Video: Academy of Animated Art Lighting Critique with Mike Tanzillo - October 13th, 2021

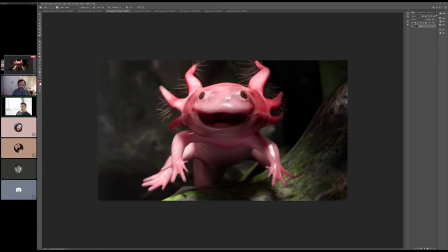750s
And then one of the things that we were talking about was these tendrils look that looks better. A little bit more saturation on those. They feel a little bit like low key.
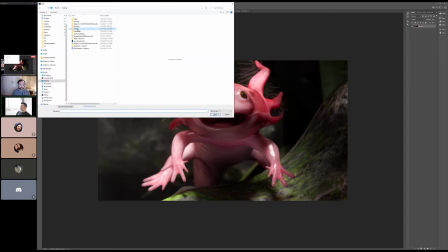764s
Let's go back. Actually, let me look at some of your reference from yesterday.
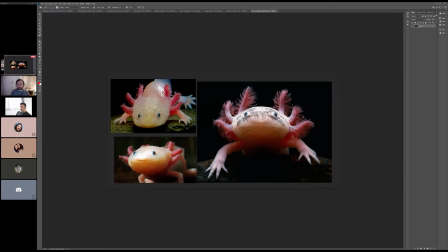Yeah, so I like the coloring on this one. That's there's the black spots on the face that are cool, but like we don't necessarily need to do that.
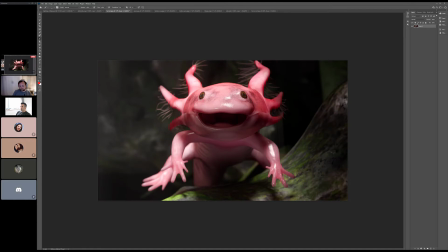781s
It's more that like I think we can probably go a little bit less saturated in the immediate face. And that will allow some of the
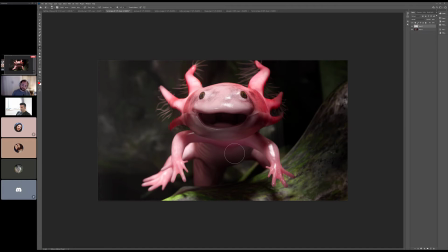802s
areas around it to kind of stand out and kind of frame them up a little bit. But you don't necessarily have to do that. I was just like looking because we were seeing this reference.
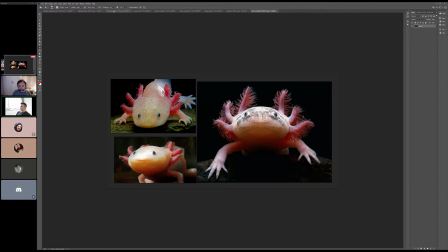810s
And we've got that pass through underneath. This is kind of tricky.
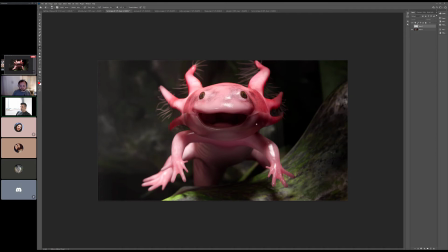813s
So even if we don't do that, I think we probably need to go a little brighter underneath the chin.
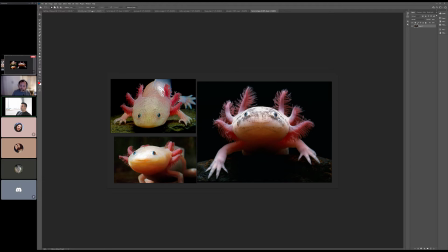827s
It almost feels glowy under there. It's really interesting.
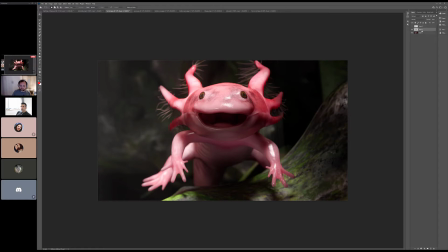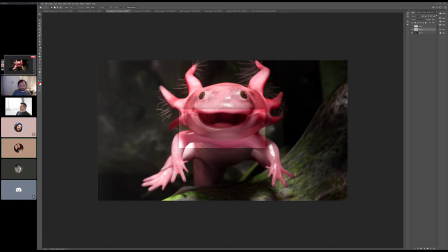847s
Every time I see somebody do this one, I'm like, I need to do this one soon. It's just so cute. He's really cute. Yeah, I was really proud. This was one. So lots of times when we were working on designing stuff with Sarah, it was kind of like, okay, I wonder what we want to do.
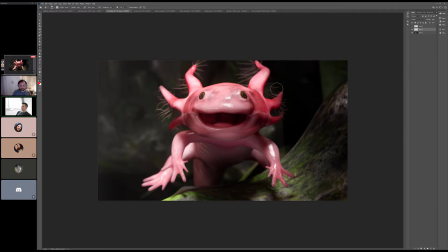862s
And this was one of the first ones. I was like, I want an axolotl. I want one. So I think that just like getting
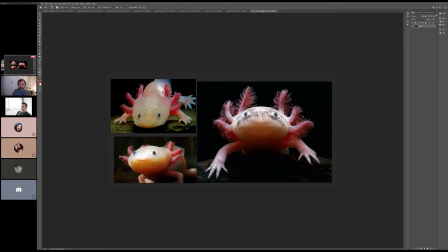875s
this level up underneath him, and it's almost kind of orangey.
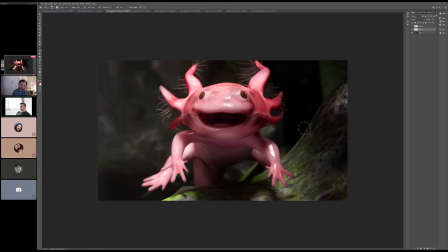881s
So even just that, just like so we can, and like this is a 2D example of this, so it's not quite right. But like, just getting like to really feel that subsurface.
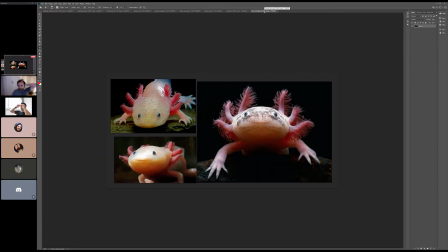891s
I wonder if you could, but like the thing is then, no, because I think it's okay that the mouth is still dark.
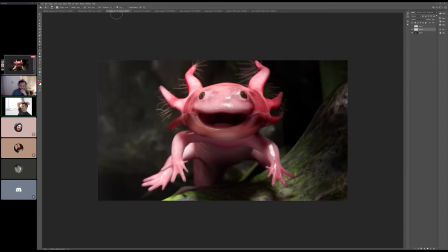897s
I'm wondering like, because then it's like light's passing through everything but not his mouth, but I think it's okay. How are you feeling about this? What are you thinking? I think that's a good call, and I did brighten it up.
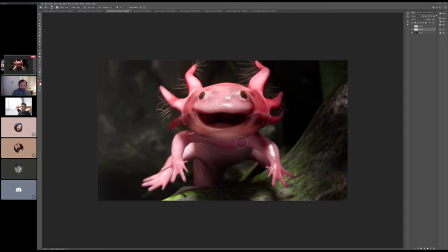910s
I have like an area light, a small area light below him that's just affecting the subsurface, and maybe what I could do is add a radial ramp, Yes, gobo, and then give it some color. that's smart. I like that. And I think so this is always the thing with specularity level underwater,
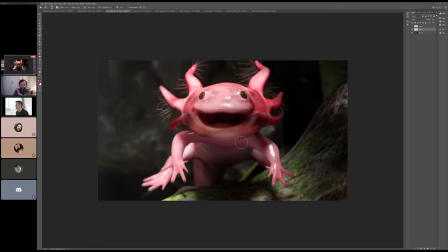929s
because like underwater there is technically like no speck because everything is kind of the same wetness, I think, if I remember right.
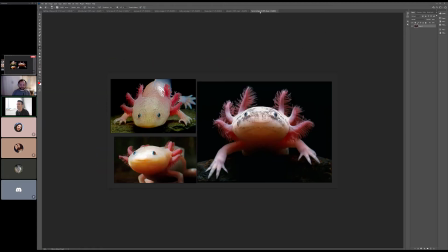937s
If I've looked at reference on this, yeah, like.
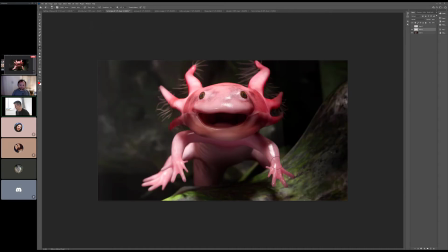939s
But I like a little bit of speck in my underwater scenes, so I think that looks good. I'm wondering
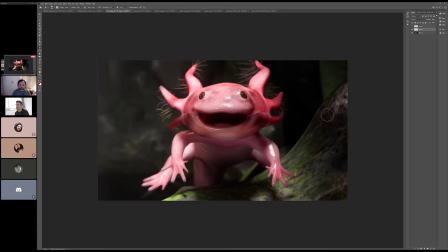953s
if the background. Let me try this. Actually, I don't know if this will work or not. I'm wondering if we can't get a little bit more color into the background overall,
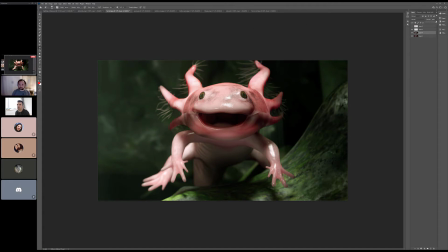971s
just to kind of help him pop off a little bit. Yeah, no, that sounds like a great idea. Yeah, just like because like I like where you're heading with it, and that it's nice and kind of
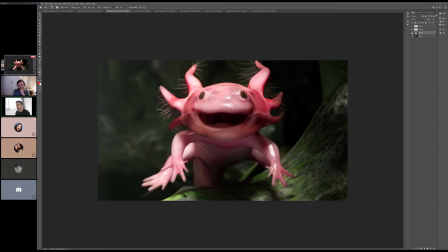990s
desaturated. But I think we just push a little bit more of that green in there. And you're saying mainly to the background to make him pop? Yeah, don't do it to him.